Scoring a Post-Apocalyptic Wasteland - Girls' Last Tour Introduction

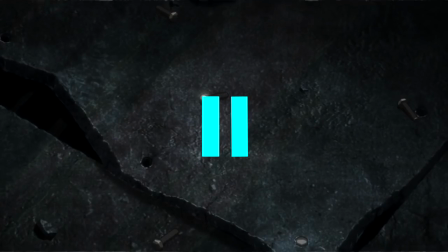4:09 That big thing being the source of the rumbling which is getting brighter and more clear as the screw shakes more.
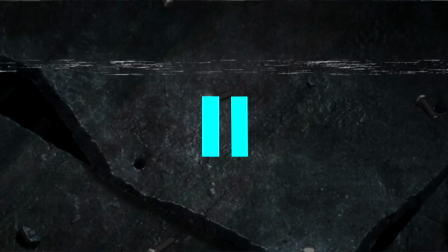4:18 The audio and video cut abruptly to the sound of a vehicle using a continuous track. the tank-like tread on the tires.
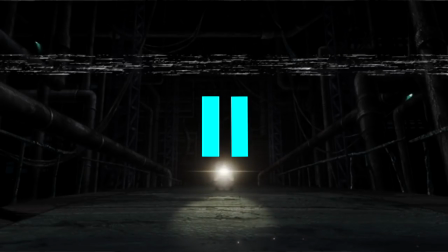4:29 With regard to sound design, this is interesting, because the filters that make the vehicle sound far away are removed entirely, and dispels any sort of confusion you could have about where that rumbling was coming from. Another very interesting thing here is when the camera pans out and you see the vehicle and hear it in all its glory,
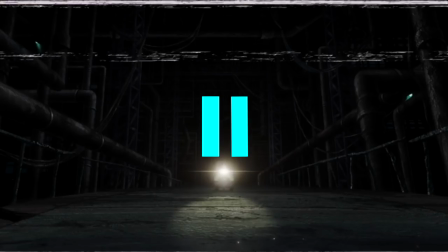4:46 you can also hear the screw rattling away, getting louder, showing a continuity between the locations and a connection between all the sonic space.
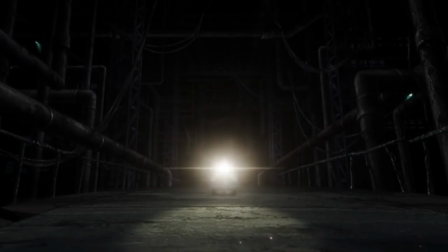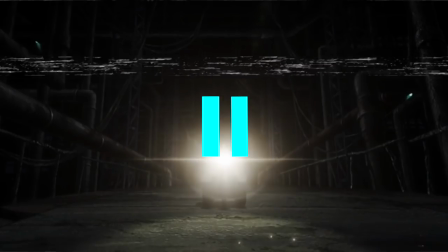4:59 There are several quick cuts focusing on things we've seen up to this point. The vehicle, the screws, and the water dripping from the pipe.
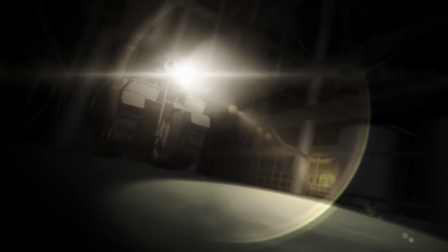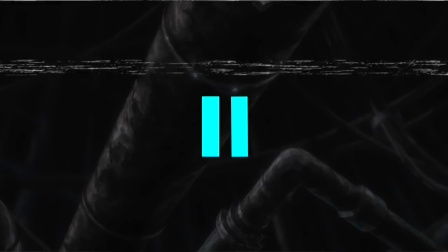5:14 All of the noise and sound design aid the visuals in subconsciously indicating to the listener that this isn't necessarily a safe place. It's run down, things are falling apart, and the vehicle is definitely not a welcome strain on any of these structures.
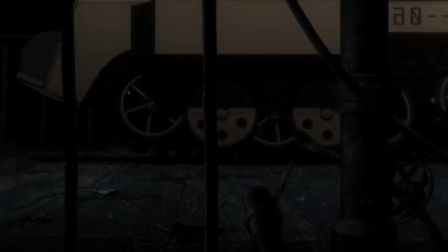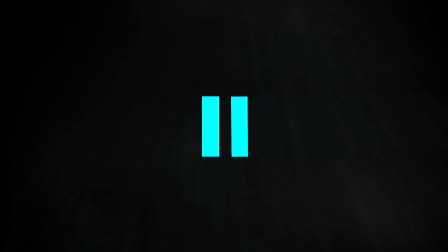5:35 This is the world they're introducing. A broken down, dilapidated world, where the viewer should be attentive at all times because any of these things could fall apart at any second. This is what makes this opening interesting. Because once this has been established, the sound of the vehicle fades out and we get to hear the world from the girl's point of view.
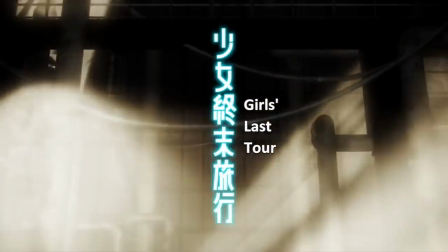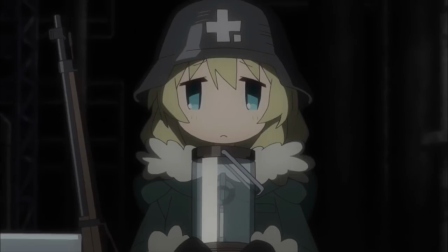6:01 What's fascinating here though is that while the music that is introduced denies what we've seen and heard so far,
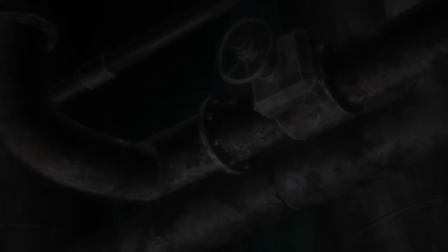6:07 the visuals are still telling us this is not a place you want to be driving around. This contrast in the music to the sound and visuals is what makes this such a strong opening.
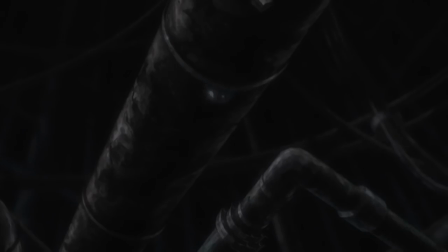6:16 Let's break down the music a bit, because that's important to show how drastic of a contrast it presents. The piece used here is Hitomi ni Utsuru Kishiki.
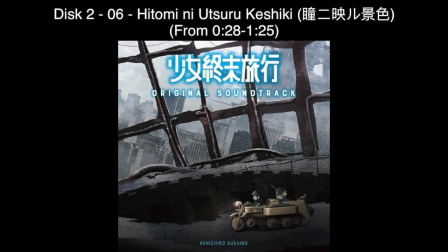6:24 If you have the albums, it should be track 6 on disc 2 or somewhere around there. The excerpt from this piece used in the show starts at 28 seconds into the piece and ends at 1.25 in the piece.
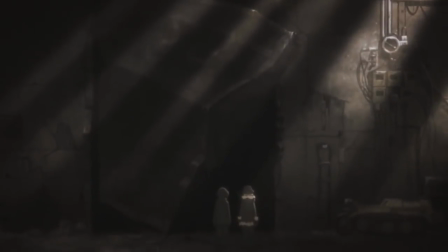6:35 The first thing you'll notice when it starts to play is the female choir that sings the main melody. This is accompanied by an arpeggiating harp, and by pizzicato strings.
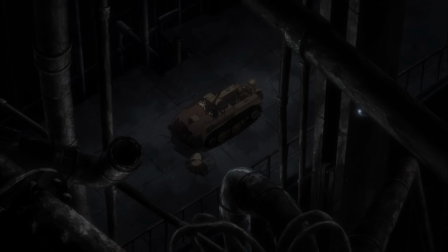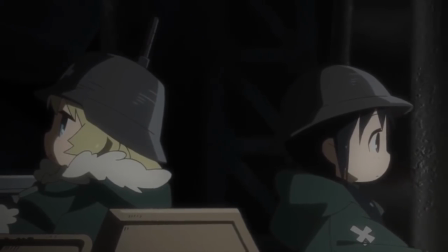6:50 This combination is often seen as heavenly, or light and airy in scoring, and you'll probably recognize this instrumentation at some level to be comfy or relaxing.
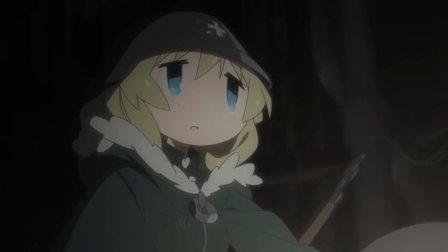6:59 This is due to the high timbres and pure tones of the harp and chorus, with the quick and snappy pizzicato harmonic accompaniment.
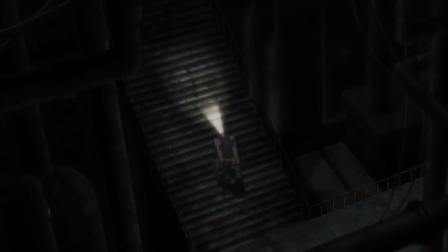7:06 This instrumentation works in combination with the very high amount of reverb on all the instruments and the EQ being pretty mellow.
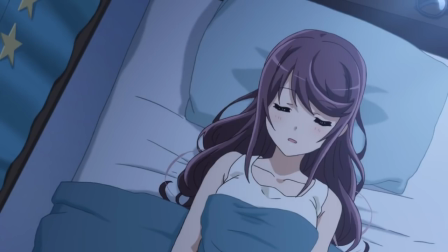7:12 It puts you in an almost dreamlike state, in a place above the clouds, but when you match this music to what you're seeing as the viewer, there's a beautiful disconnect.
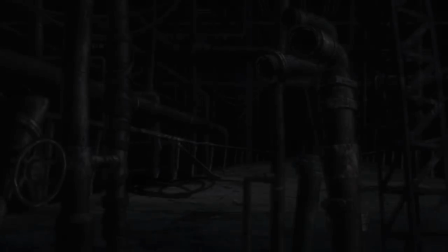7:21 For example, if you don't know that that thing tied up is some sort of statue, it looks like a really creepy creature completely tied up in a dark abandoned factory.
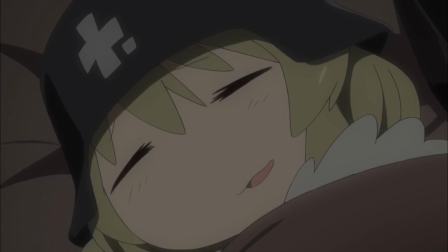7:29 That should be a little bit concerning, no? Well if you're just listening to the music, you wouldn't guess that this was out of place at all.
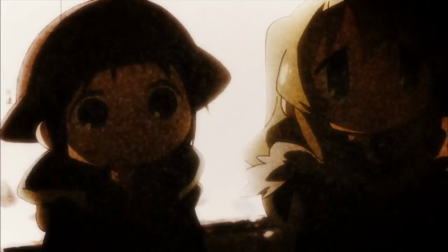7:36 And to me, that was even more unsettling when watching it through the first time. but if nothing else, it definitely piqued my curiosity.
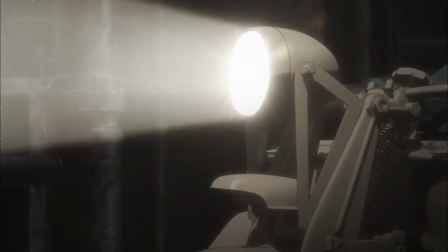7:43 Upon a rewatch, the music seems to also match the blissful aloofness of our two protagonists, but it's really interesting that the music serves this kind of dual purpose in the first place.
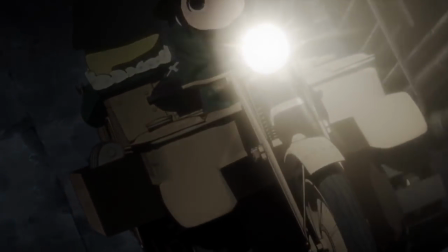7:52 From here, the music builds, adding in legato strings and building up the orchestration until its inevitable resolution.
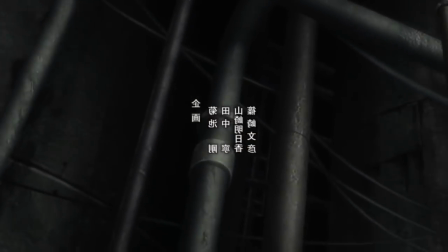7:57 This build happens all while the girls are simply making their way through this dark, broken-down factory.
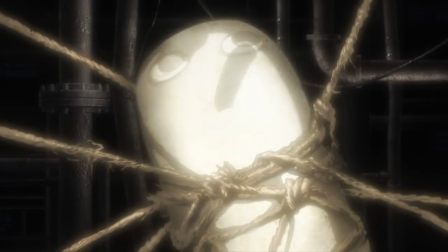8:03 Not only does this cause intrigue or give insight into the characters, It also sets the tone for the majority of the show That these light airy somewhat
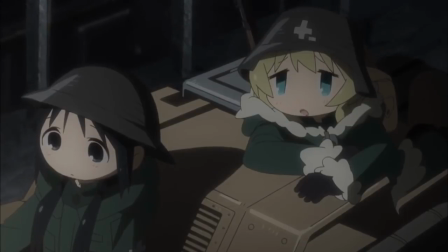8:11 dreamy themes not only in the music But also the writing are going to be contrasted against a bleak and dark background The cool thing about this idea though is that the light doesn't just make the dark stand out the dark makes the light stand out It's a brilliant play off each other that works really well for this show
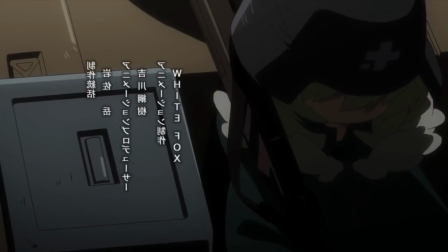8:28 Sound design and music tell you all of this within the first two minutes and 39 seconds I thought that was
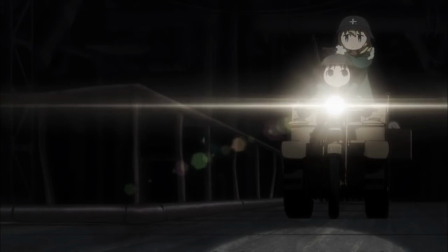8:34 crazy cool. Beyond just this point though, I wanted to talk a little bit more about the music representing the girls attitude toward the world.
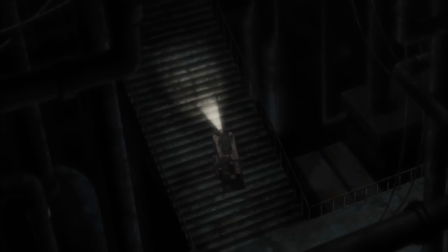8:42 There's evidence that points towards this idea supported in the sound design as well.
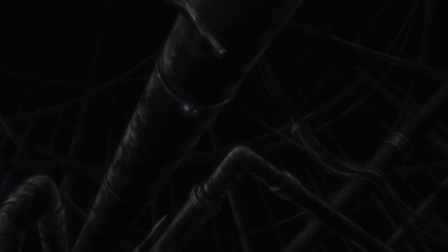8:45 Before the music is introduced, we have a pretty broad soundscape, full of room sound, rumbling, screws shaking, and water dripping.
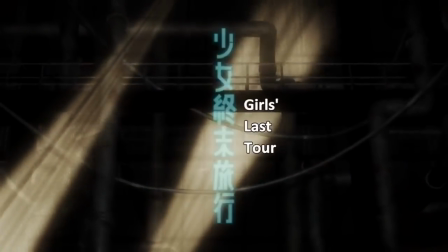8:53 Once the music is introduced, however, all we hear is the sound of the vehicle and the music.
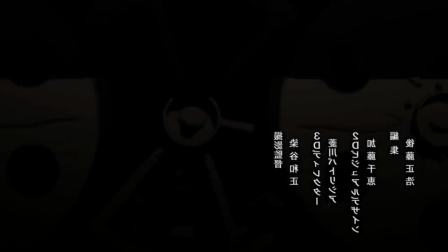8:58 It isolates the girls, from the rest of the world, giving them their own little sonic bubble.
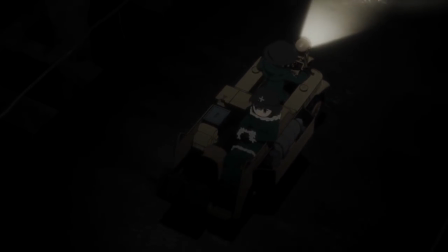9:05 The music represents them either being unaware or purposefully ignoring
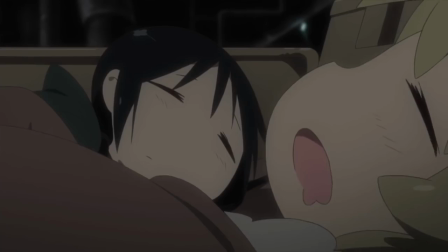9:10 the potential dangers of their travels represented by all the sounds focused on earlier that are no longer present.
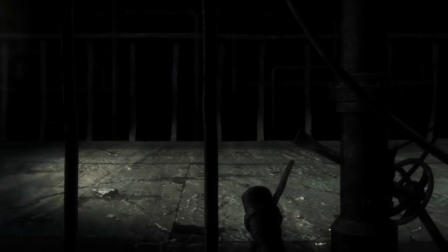9:16 This scene, through everything, has definitely stood out to me the most and did its job of introducing the world incredibly well.
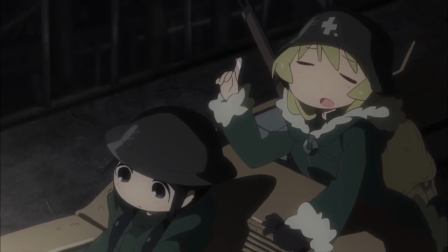9:23 The sound and music are able to tell so much. Obviously, the visuals play a big part as well, but that's what I was saying earlier about the light against the dark.
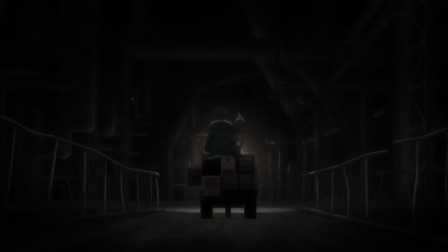9:31 You can't really show how powerful one side is without the other.
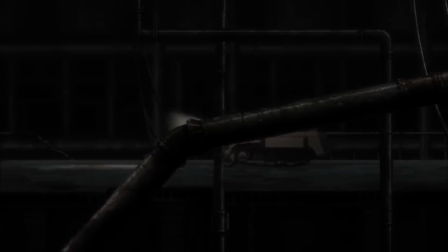9:34 And this show uses that idea so impeccably well throughout the whole show, honestly, but particularly in this opening sequence.
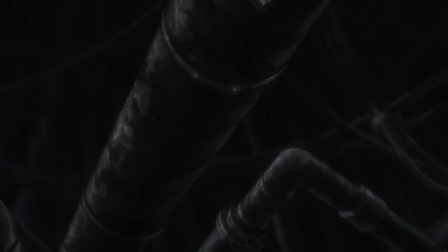9:41 The music is a perfect metaphor for the girl's attitude toward the world, and in combination with the visuals, presents GLT's overarching themes in a unique and interesting way.
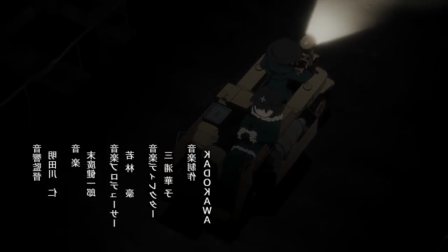9:50 It's a great piece by Kenichiri Suihiro, but I might have to give the points on this one to the brilliant sound direction by Jin Aketagawa.
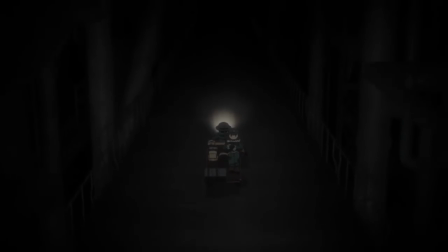9:58 The decision to use this piece to contrast the visual representation of the world was brilliant.
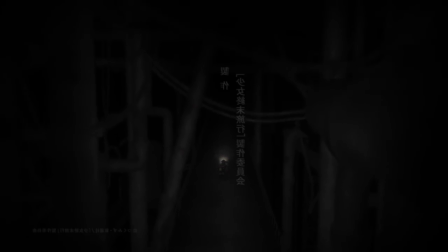10:03 This is a beautiful example of expressing narrative through sound and music. Hey guys, I tried to make it in the two-week mark, but I'm gonna be honest, this was kind of a different video from what I usually make. I went a lot more in-depth on sound design and breaking down a scene entirely, and the editing kind of kicked my ass a little bit. My first made it, I was like, this is too different, I don't like this, but I'm pretty happy with how it ended up in the end. I hope you guys liked it too. If this is received well, or you want to see more Girls' Last Tour discussion, let me know. I'm more than happy to talk about all sorts of different things. As I said at the beginning of the video, I had a lot of different ideas. This one kind of stuck with me the most and really just felt like I needed to talk about it. But if you want to stay up to date with my stuff, you know, subscribe. If you want to stay up to date with me outside of YouTube stuff, you can follow my Twitter, which will be linked down in the description below. I hope that you guys enjoyed the video overall. I hope it was, you know, good. I know it was a bit different, but I hope you liked it nonetheless. the less. As always, I hope you guys have a great day and a greater life, and I will see you in the next one.